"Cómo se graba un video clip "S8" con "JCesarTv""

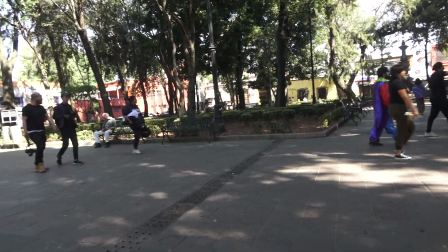4:00 El llamado comenzó a las 7 de la mañana, llegamos, lo alistaron,
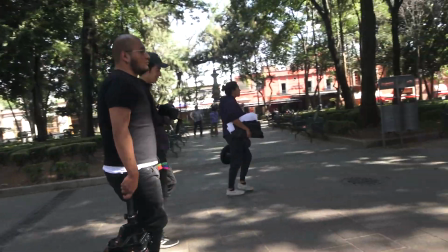4:05 se maquilló todo el rollo para ser su personaje que ya les
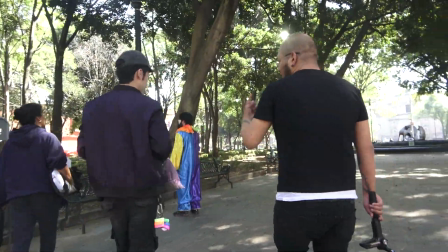4:10 conté o ya les dije un pequeño spoiler que es un payaso y salimos.
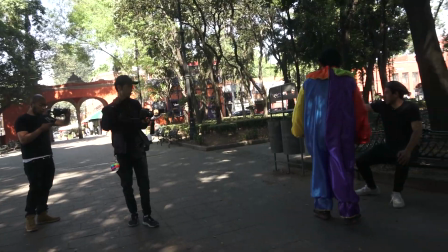4:17 Ya teníamos tres lugares en donde queríamos filmar, el primero era en Coyoacán,
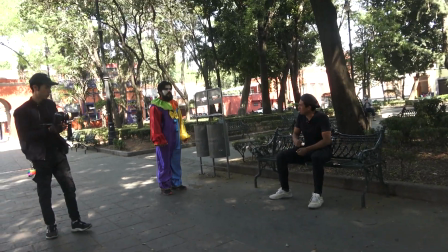4:22 Hay veces que se puede resolver con mucho equipo, hay veces que la producción está como para dar un bueno y hay veces que no,
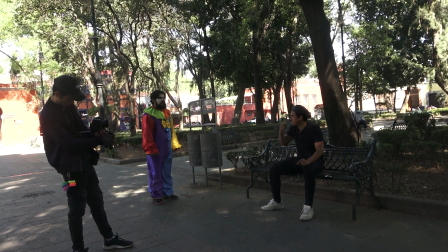4:28 que las producciones son más reducidas y el fotógrafo tiene que saber cómo fotografiar, cómo iluminar.
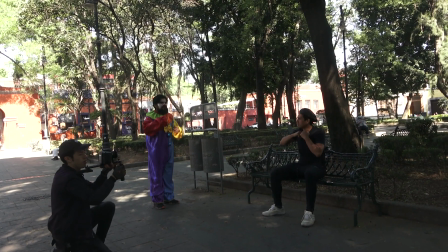4:34 Realmente ese es el trabajo del fotógrafo. El fotógrafo llega a controlar la luz y todo lo que aparece en la fotografía, ¿no? Entonces, en este caso, el fotógrafo tiene que saber muy bien cómo iluminar para que su imagen represente lo que él quiere que represente, ¿no?
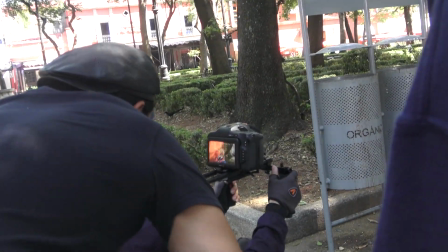4:55 Entonces, en este caso Brad es un fregonazo. Yo ya sabía que con Brad no tenía ningún problema con la cuestión de iluminación.
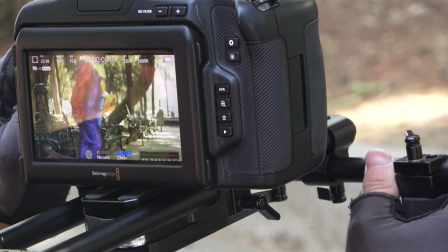5:02 Simplemente yo le dije, mira, ve en la mañana, estas son las condiciones de sol en el lugar,
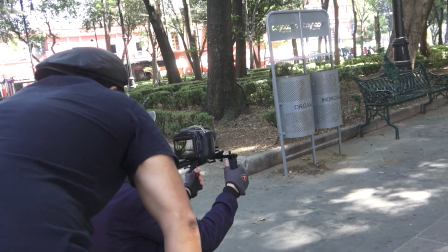5:09 se va a filmar con luz natural y lo único que nos llevamos fueron unas mantas, una manta negra,
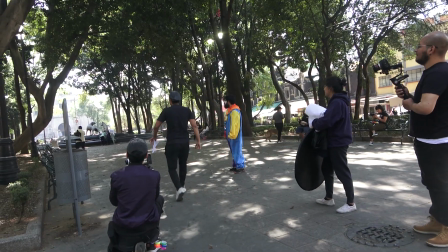5:18 nos llevamos un rebote y con eso la armamos.
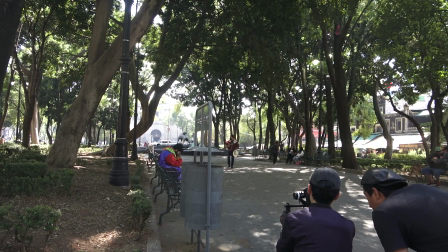5:22 Ahora, el trabajo del fotógrafo no solamente es aventar luz o sumar luz.
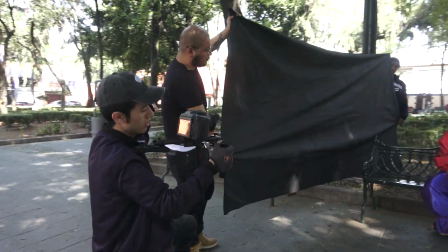5:30 Hay veces que hay que quitar luz. En este caso, pues llevábamos una manta negra, la cual Brad ya traía y dijo, mira, vamos a utilizar esta manta.
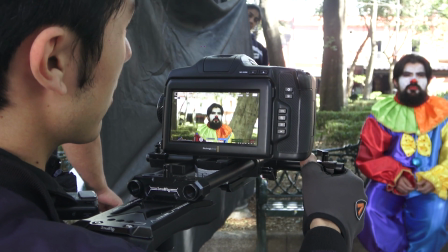5:38 Entonces, entre dos personas la agarramos y del otro lado un rebote, que en este caso, pues como éramos un cruz reducido, yo estuve agarrando el rebote.
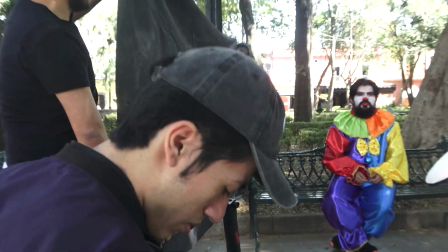5:47 Ahí en las imágenes lo van a ver. Entonces, ¿esto para qué se hace? Entonces, el problema de grabar la luz del sol o de grabar en exteriores es que compites con el sol, ¿no? Entonces, o una de dos o tres, unas fuentes de luz muy potentes que pueden competir con el sol y unos difusores muy grandes y muy, pues sí, unos difusores muy grandes, unos marcos muy grandes que puedan difuminar la luz del sol o llevas algo para bloquear la luz del sol, ¿no? Para que no compita. ¿Por qué? la imagen se puede volver plana ¿qué es esto? que no hay contraste tú de repente por ejemplo aquí la luz me está llegando de este lado, mi luz principal y de este lado se hace una sombra, aquí hay un pequeño contraste, pero si yo meto una luz de este lado, pues ya no hay contraste, se ve plana la imagen lo mismo pasaría, bueno pasa aquí porque en el foro donde grabamos es blanco totalmente Entonces rebota la luz blanca y me da de este lado. Entonces, si esta luz, si esta pared fuera negra, a mí me estaría quitando de aquí luz. En vez de que rebotara la luz, me estaría haciendo un contraste más marcado. Y esto es la relación de contraste.
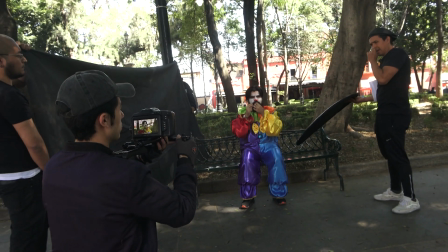7:07 Entonces eso es lo que tiene que trabajar el fotógrafo. Brad nos pidió que colocáramos ahí la manta,
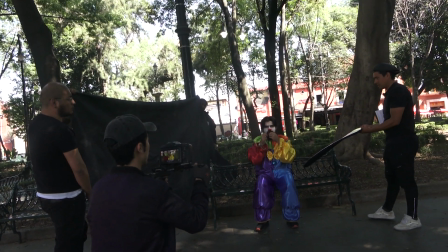7:14 quitamos un poco de luz de este lado y se pudo lograr una imagen contrastada pero bonita.
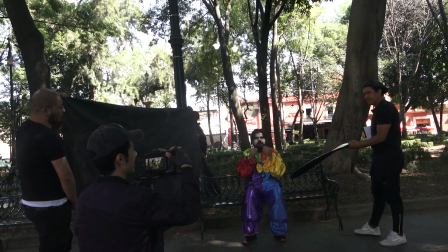7:19 No tiene tanto contraste porque no se buscaba tener ese súper contraste, pero sí una imagen que tuviera algo de textura.
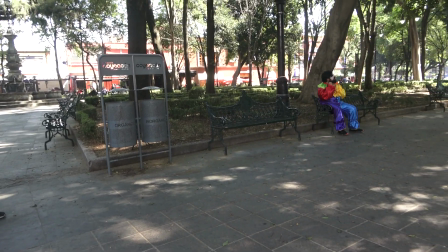7:27 Y esto es lo que se logró en esta primera escena. Entonces fuimos a grabar al parque de Coyoacán,
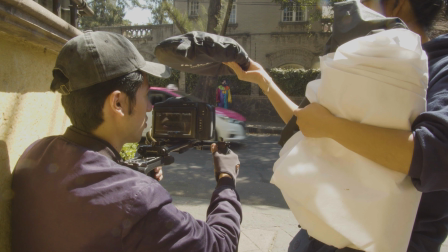7:35 de ahí teníamos que grabar algunos aspectos de César caminando por las calles,
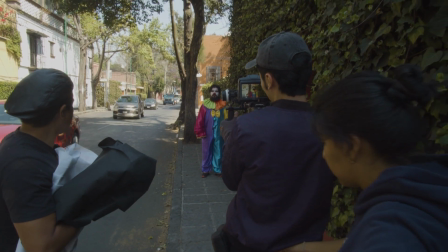7:42 yendo hacia el lugar donde era la segunda locación y pues grabamos algunos aspectos. Uno es como saliendo de una casa en un callejón, caminando por otro callejón. Aquí hay que mencionar algo. Nosotros como creadores o como directores o como fotógrafos tenemos el control de saber qué es lo que la gente va a ver en cámara.